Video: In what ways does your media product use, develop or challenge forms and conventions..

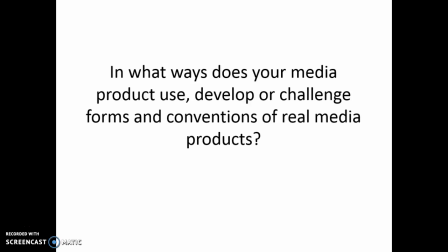[0:00]
In what ways does your media product use, develop, or challenge forms and conventions of real media products?
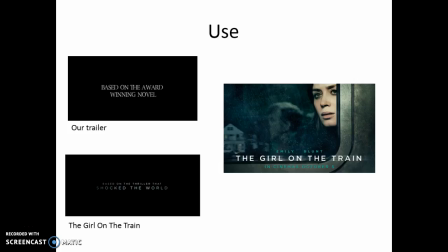[0:07]
Use. One way that mine and my group's film trailer uses the forms and conventions of real trailers is by the intertitles. Although it's vital that all film trailers have intertitles, me and my group decided that we wanted ours to look like the ones used in the Girl on the Train's trailer.
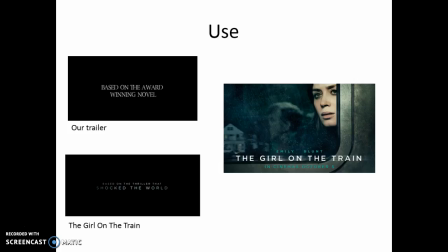[0:24]
This is because they are simple but effective at the same time, and clearly represent the thriller genre well. The intertitles used have a black background, which represents the dark and mysterious plot effectively, as well as white text which fades in.
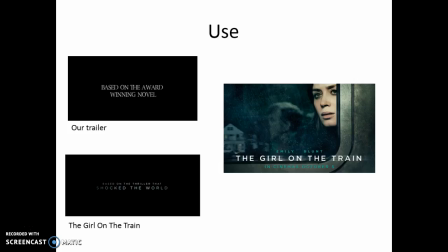[0:40]
We also found that the Girl on the Train's intertitles provide the audience with an insight into the plot and sells the film well. For example, one of the intertitles include "Based on the thriller that shocked the world." From this, me and my group decided to add the intertitle "Based on the award-winning novel,"
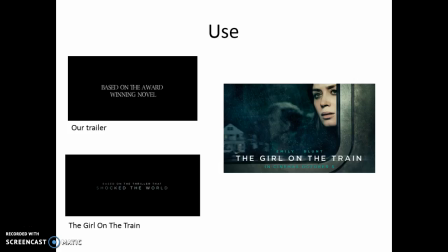[0:59]
in order to make it even more realistic and to sell the film to the audience. Another thing that we used from The Girl on the Train is the type of storyline. Although we didn't copy or make ours exact the same, we did follow the idea of there being a female stalker and the involvement of a young child.
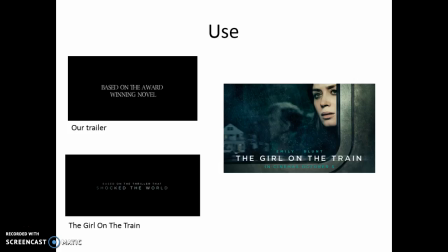[1:17]
We decided to use these parts of the plot as we thought that they'd also work well with the kind of film we are trying to create and would be effective in creating fear for the audience.
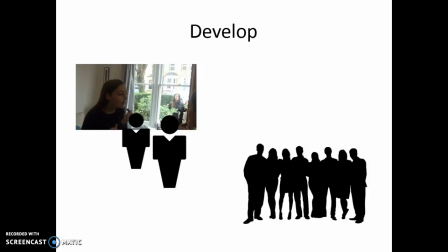[1:28]
Develop. Many films, whether they're within the thriller genre or not, will have several characters and a handful of main characters. However, as a group, we developed our film so that there are only 2 main characters. The reason being that we didn't want there to be too many victims in the plot, as not only would this be hard to keep up with,
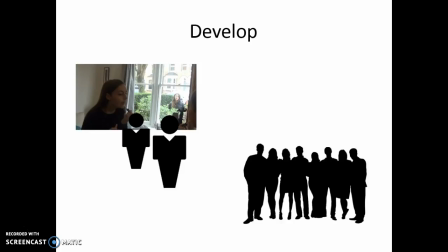[1:48]
but it would also be even more creepier if the stalker dedicated her whole life to one specific person. It also meant that we didn't need to find a lot of actors, as me and Maeve were able to act as Amelia and Nancy, and Annie's little sister could act as Amelia's daughter.
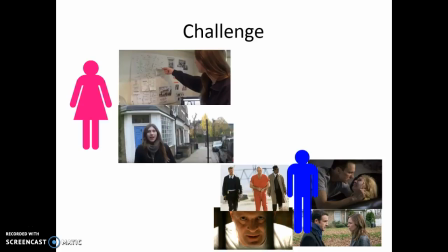[2:07]
Challenge. Our film trailer also challenges real thriller films. This is because for most films within the genre, the antagonist is a male. From research, we even found that all 4 of our inspirational films have male antagonists,
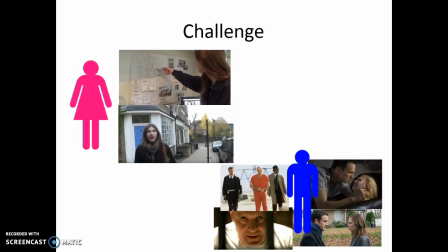[2:26]
making it clear that we are subverting the stereotype. Although at first we had thoughts of using a male as our stalker, we thought that this would be too mainstream and wanted our film to be unique. We felt that the storyline made more sense for the stalker to be female, as she has a psychotic, jealous
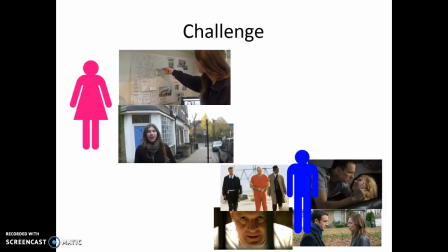[2:46]
obsession with Amelia and her perfect life. Not only this, but we also wanted to highlight how women can be violent too, and didn't want to support and add to the negative and aggressive stereotype of men that society has created.
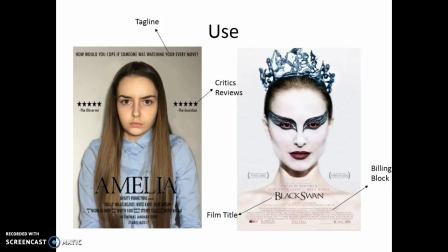[3:03]
Use. For the poster, we made sure that all the right codes and conventions were used by researching other film posters, allowing us to create an effective film poster. The codes and conventions we
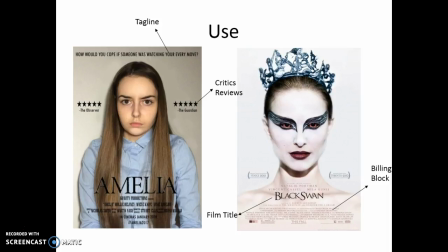[3:18]
used were a filling block, which is the block of text usually at the bottom of a poster, which credits the people involved. The name of the film in a large text, which stands out on the poster immediately, engaging the audience to remember it.
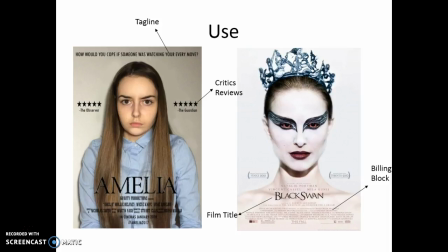[3:34]
A tagline, which engages the audience and gives hints to the storyline. And lastly, critic reviews, which automatically sells the film to the audience based on the comments made, or in our case, how many stars the film is given. Develop.
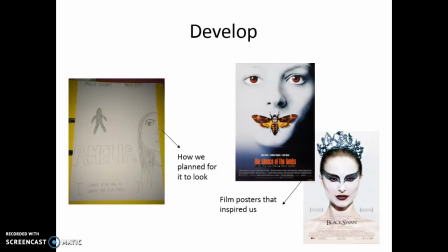[3:51]
In order to develop our film poster, we decided to use a close-up image of the main character Amelia. We decided on this because after researching thriller film posters, we found that all of the ones that we were keen on and that inspired us had a close-up image of just the main character.